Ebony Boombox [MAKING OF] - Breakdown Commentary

Hello, this is Ruin Carrascal, aka The Africani, and I'm gonna tell you a little bit about my latest film, Ebony Boombox.
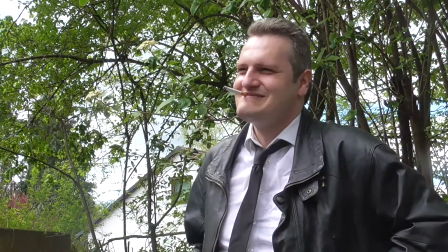I gotta say that this is a project that I made for practicing what comes to be the use of a script,
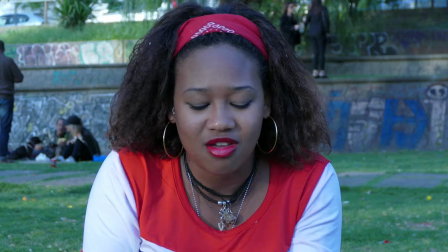storyboard, dialogues, and basically everything that goes unseen behind the screen.
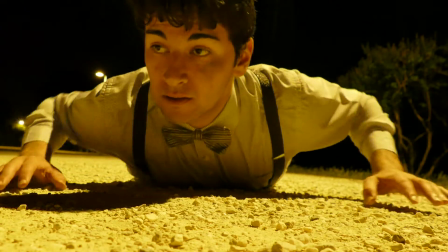But still there are some effects that I put in practice and I would like to tell you about a little bit.
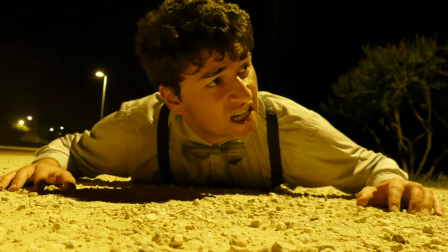Ouch! I can't believe you've done this!
The main effect that took its time was the aging effect.
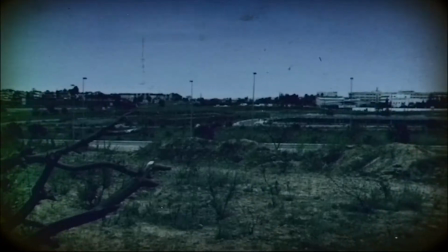I took Planet Terror as a reference and I tried to develop a unique look based on some old-school grindhouse movies,
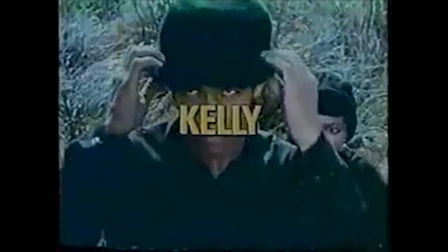and I wanted to give the impression like you were in an actually grindhouse cinema,
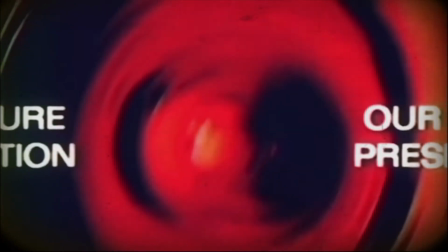so I added some real sound effects on top because of that.
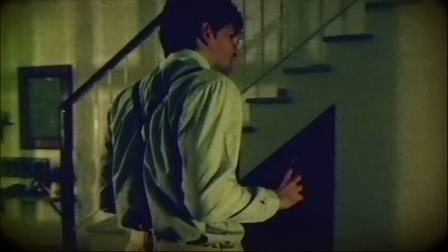Thanks to this whole film look, I was able to do some stuff that I wouldn't be able to do in other movies,
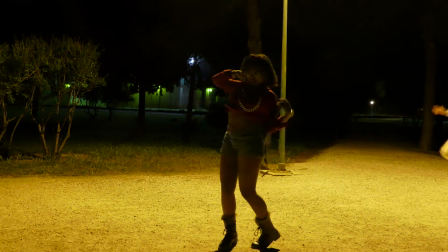like for example this shot where Ebony is taking the boombox out.
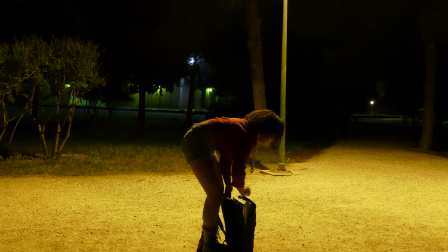It took her too long, so I did some cuts like the film was corrupted to speed up that scene.
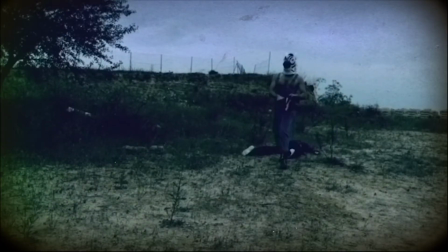Same thing I can say with this shot where Zebra is chasing the pink-haired girl.
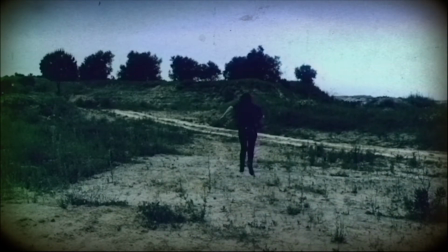Yeah, I know, you didn't see very often that kind of color hair in the 70s.
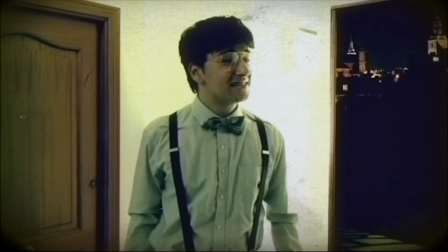The scene where Alex is outside Ebony's house was actually filmed during the day,
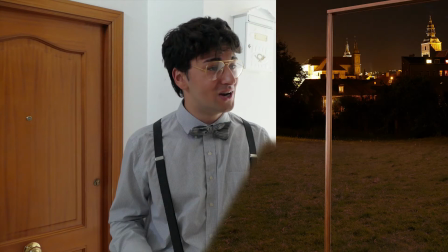so I digitally created this door to give the impression that it was nighttime and the scene is bright because of light inside the building.
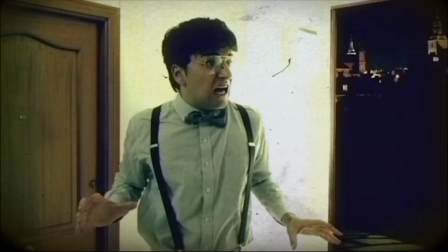I had to go frame by frame cutting Alex's hand so that it wouldn't look like this.
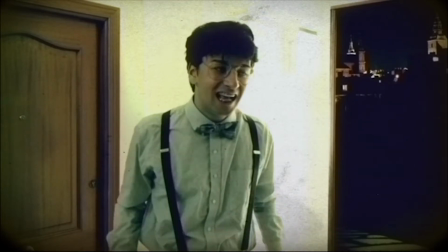And again, thanks to the vintage effect, I was able to cover it a little bit with this overlay.
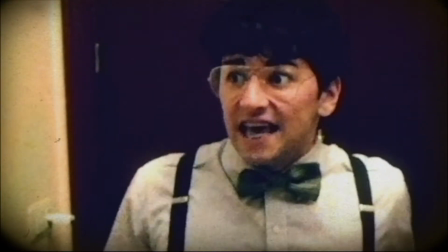I played both Alex and Zebra, so that's why you never see them both at the same time in screen, unless this particular shot.
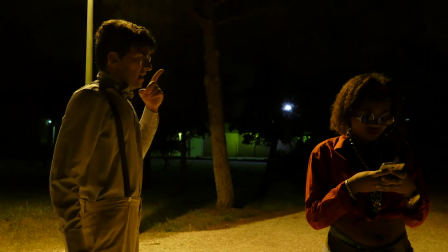It was as easy as filming myself in one side and then in the other side,
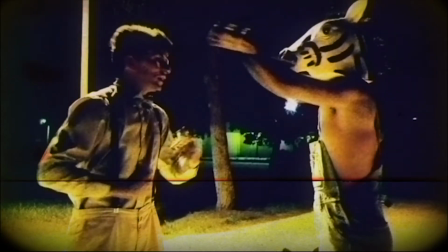and then going frame by frame in the punch part, cutting my arm to look like I was punching myself.
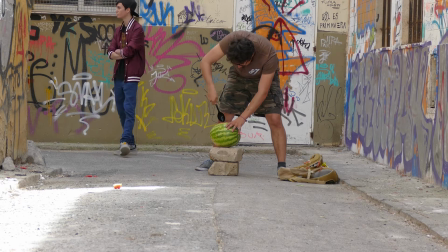One of the things I wanted to practice with this film were practical effects, so for the scene of the thugs,
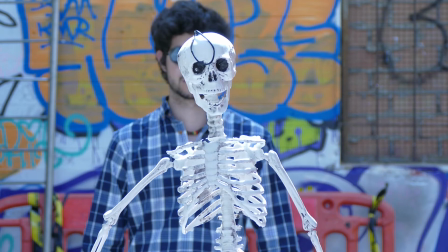I thought it would be funny to use a real skeleton, but keeping that wire in the head so that it looks fake.
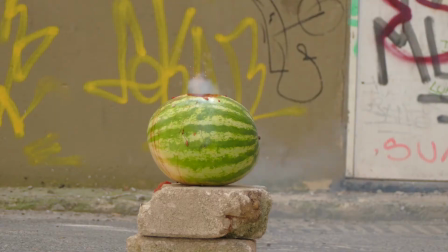And same thing when we blow Eddie's head.
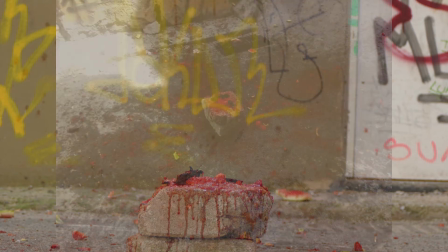We blew up a watermelon and everything ended up being a total mess for just 8 frames of video.
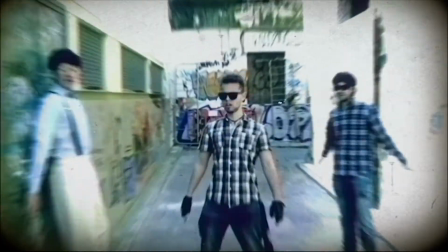And to make it look even faker, I decided to leave just 2 frames before the watermelon explodes,
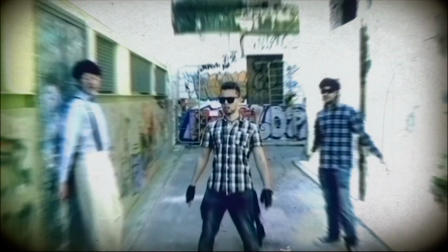so that you can see that it is actually a watermelon.
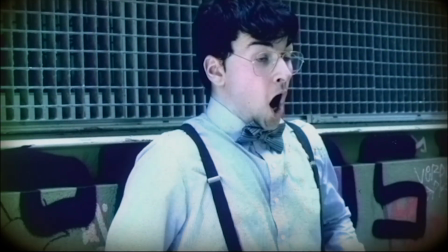And I thought it would be funny for audiences who know this kind of grindhouse, very cheap films.
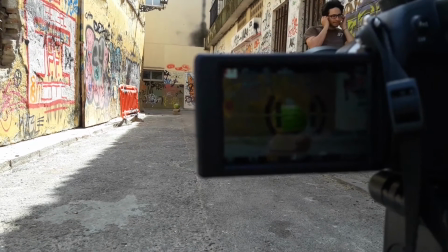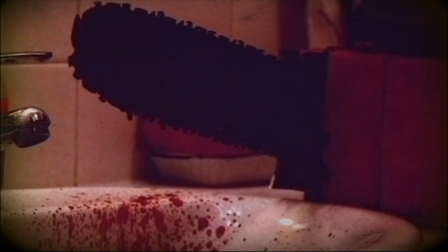The bathroom seems a little bit creepy, and for those 20 seconds of video we spent like an hour inside that bathroom,
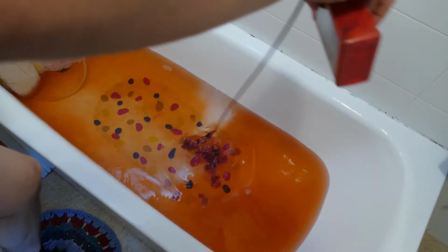both to mess everything up and then to clean it.
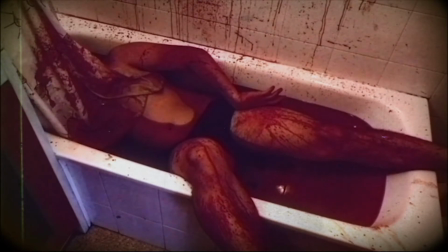The original image was really clean, so I applied some filters to make the bathroom look dirty, like the guy in the bath was rotting or something.
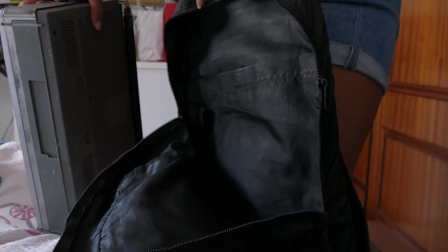The bag that we used for Ebony was an Adidas bag.
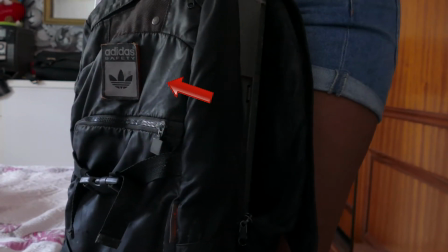Well, we didn't want it to have any kind of trademarks, just in case we wanted in the future to inscribe this film in a contest or whatever.
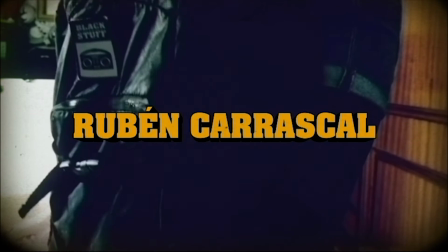So I had to track the footage and replace, again frame by frame, with this other picture that I made that says black stuff.
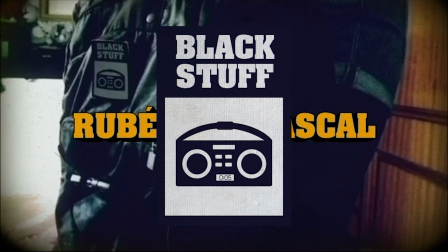The old film look once again helped it to make it look totally integrated into the scene.
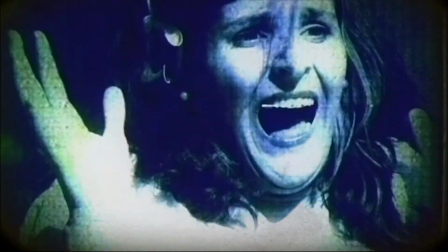The last effect that I want to tell you about was about the 50s film.
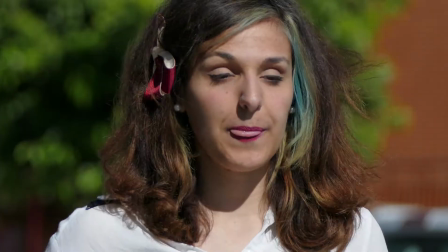I wanted to do like they did in the old times, so I did a stop motion animation,
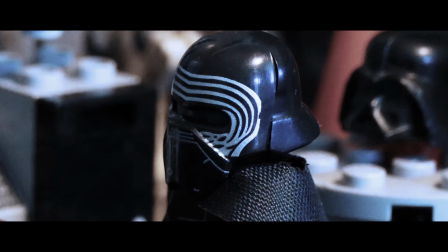and I had worked before a lot on Lego animations, but never with any other thing that wasn't Legos,
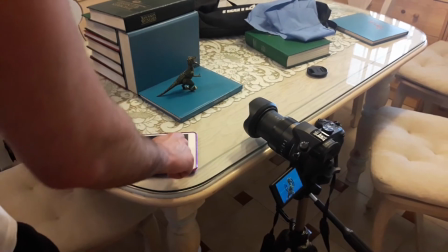so I had to use a lot of clay and a lot of patience.
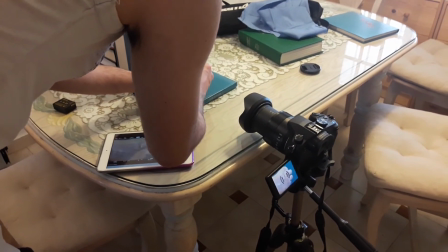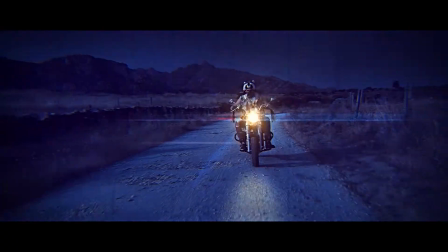The trailer that appears at the very beginning of the film is a real trailer of something we're working on,
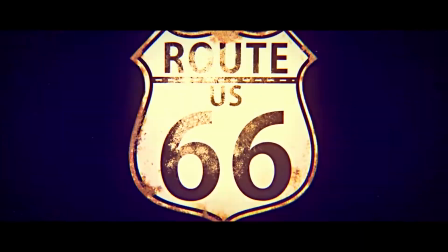so I invite you to subscribe because we will be releasing it very soon. So thanks for your time, this is Ruin Carrascal, aka The Africani from Thunder Zebra.